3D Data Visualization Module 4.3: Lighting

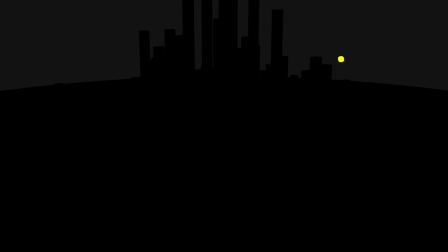(4:07)
To get softer, more naturalistic shadows, you may choose to use an area light.
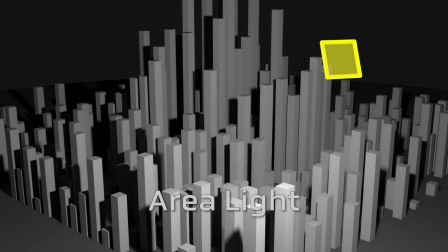(4:13)
Area lights emit light from a simple surface like a rectangle or a disk,
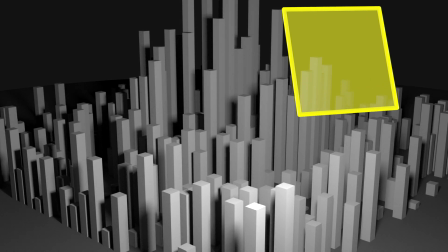(4:18)
which is a more realistic proxy for a light source like a panel of fluorescent light bulbs or a sunlit window.
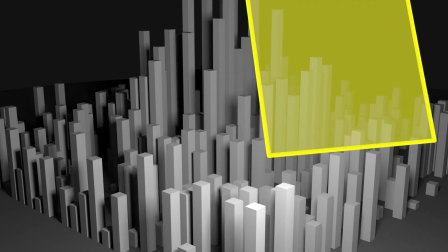(4:25)
They are well suited to indoor environments.
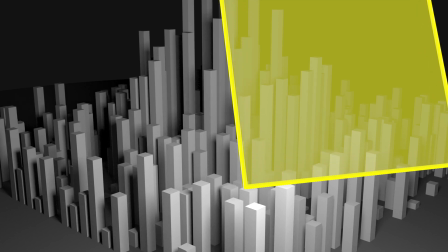(4:28)
Area lights can become exponentially more expensive to compute than point or directional lights, though.
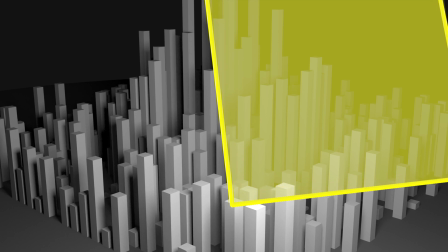(4:34)
The bigger the area of the surface, the more light rays have to be calculated.
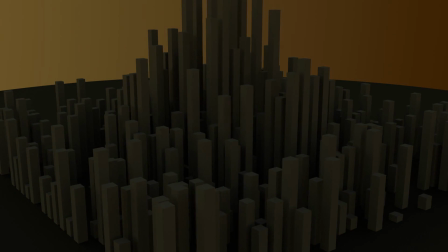(4:39)
Often, real-world environments have a lot of atmospheric light that's bouncing around and not coming from any particular light source.
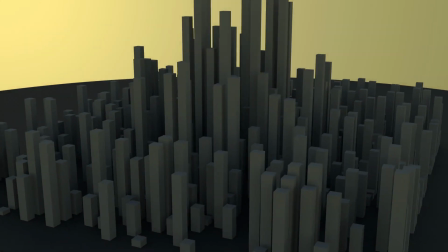(4:46)
This is the type of light that can really take a visualization from computer graphics to photographic realism.
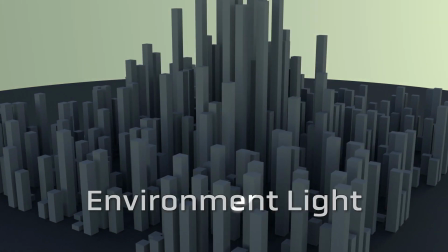(4:53)
One way to achieve this in the computer is through an environmental light, sometimes called image-based lighting or a dome light.
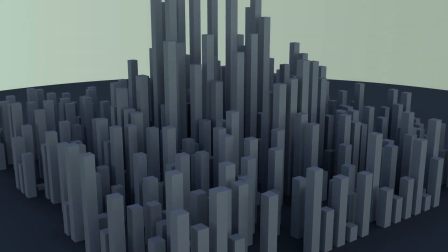(5:01)
An environment light uses an image mapped over a sphere or hemisphere to cast colored light down onto your scene.
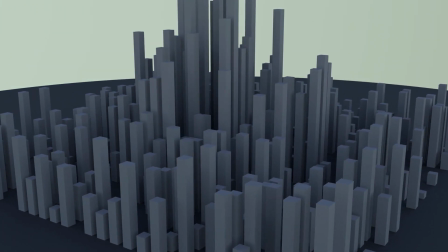(5:09)
This is particularly well suited to outdoor environments with atmospheric lighting that varies by altitude, cloud cover, and time of day.
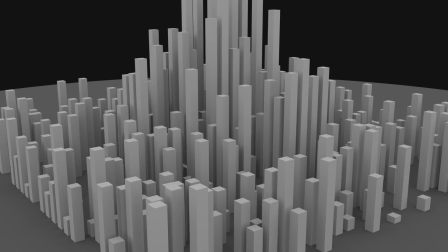(5:17)
Another type of lighting that helps with this atmospheric scattering is called ambient occlusion.
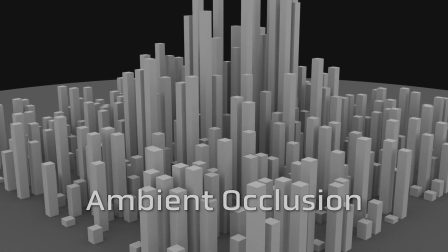(5:23)
Ambient occlusion is not technically a light with a geometric position.
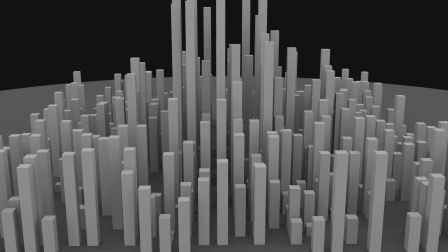(5:27)
It's actually an efficient rendering algorithm that simulates how light diffuses in tight corners and crevices.
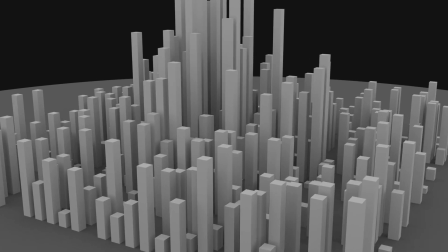(5:35)
It's an extremely effective way to bring more realism to a scene that features hard surface data.
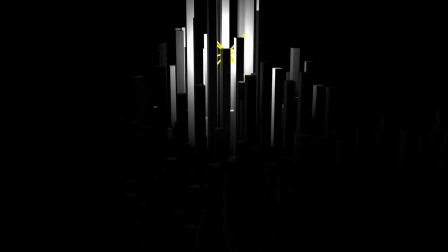(5:41)
Most computer graphics light sources will allow you to define the falloff of the light as well.
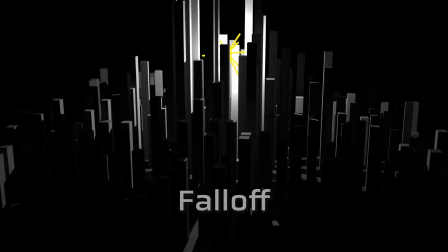(5:47)
This defines how much the brightness of the light dims as you get further away from the light.
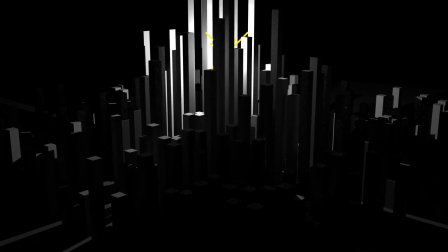(5:52)
While this gives you extraordinary creative flexibility, typically you will want to choose an exponential quadratic falloff,
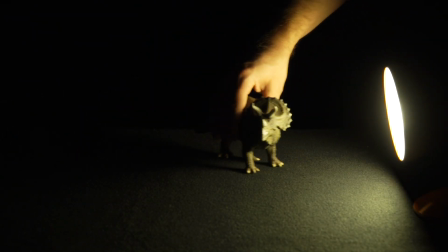(5:59)
because in the real world, light dims as a square of the distance you are from its source. On occasion, a dataset will include both diffuse and emissive material. You might see this in the way lights of a city illuminate the clouds above them from outer space, or in the way that the diffuse smoke rising from a fire gets brighter.
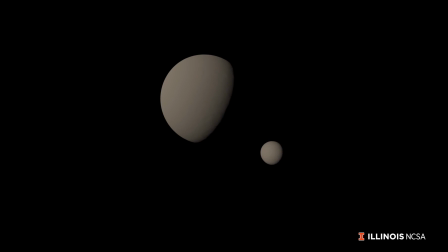(6:20)
In this example, an explosive collision turns two diffuse objects into an emissive spinning disk of molten rock and gas.
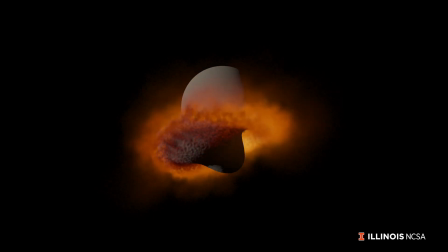(6:28)
But as the collision begins, you can see how it's important to light the diffuse material from the emissive material. In this situation, where our churning, morphing data was a source of light, we chose to use a more advanced light type called a geometry light.
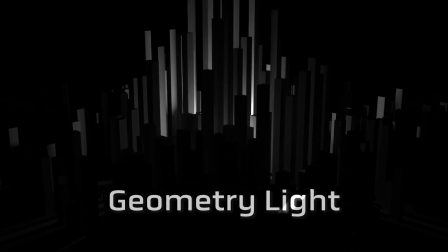(6:45)
A geometry light is a special case of an area light.
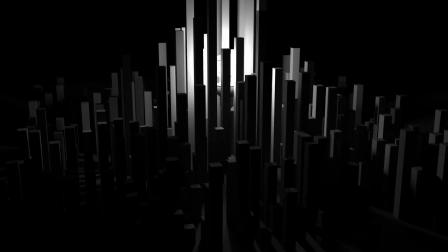(6:49)
Instead of casting light from a square or circle, it gets cast from the polygons that define any arbitrary surface shape.
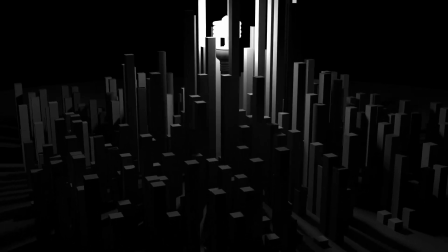(6:56)
This makes the geometry light more computationally expensive as the geometry becomes more complicated.
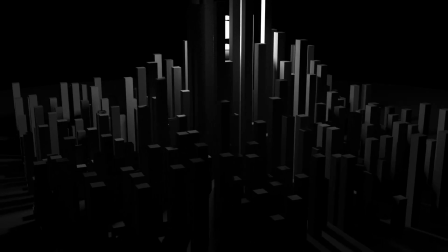(7:03)
If you really wanted to render the light from a light bulb as precisely as possible,
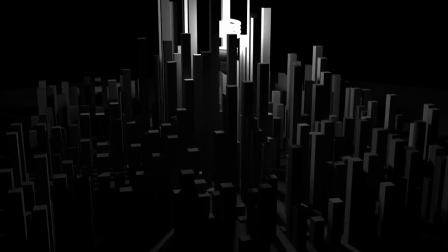(7:08)
you could use a geometry light to represent the teardrop shape, but the computational cost is almost never going to be worth it. You will need to analyze the subject matter of your visualization to understand where light should come from and what types of lights to use. Naturally occurring light sources can often be used to dramatic effect.
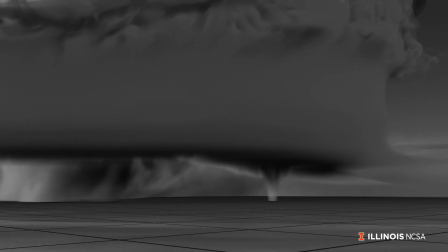(7:27)
A dark scene or a scene with harsh lighting can appear mysterious and threatening, like the looming storm clouds in this tornado.
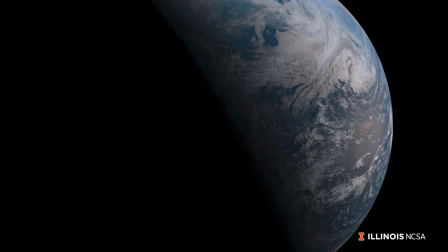(7:35)
You can use the transition of a shadow to build anticipation and have an important feature revealed.
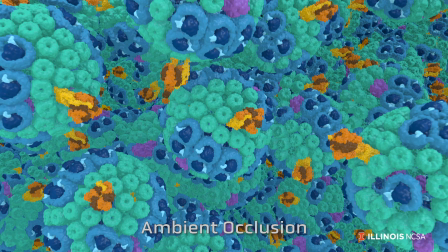(7:42)
Lighting can accentuate the edges that help define complex shapes. It can give a sense for the time of day.
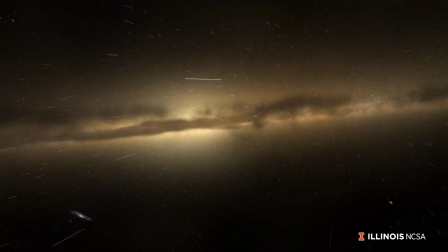(7:50)
And blocking out a light can surprise you with dark features on a dark background. One other consideration is what you will do to represent light sources when they appear on the camera. Many computer graphics tools will not actually render light sources, especially because the way a physical camera perceives a light source is heavily
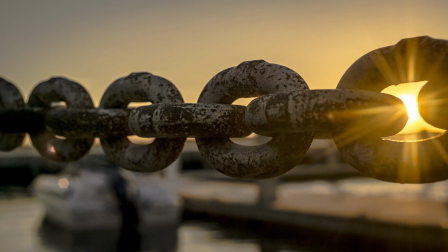(8:10)
affected by the way its intense direct light creates glare on the lens.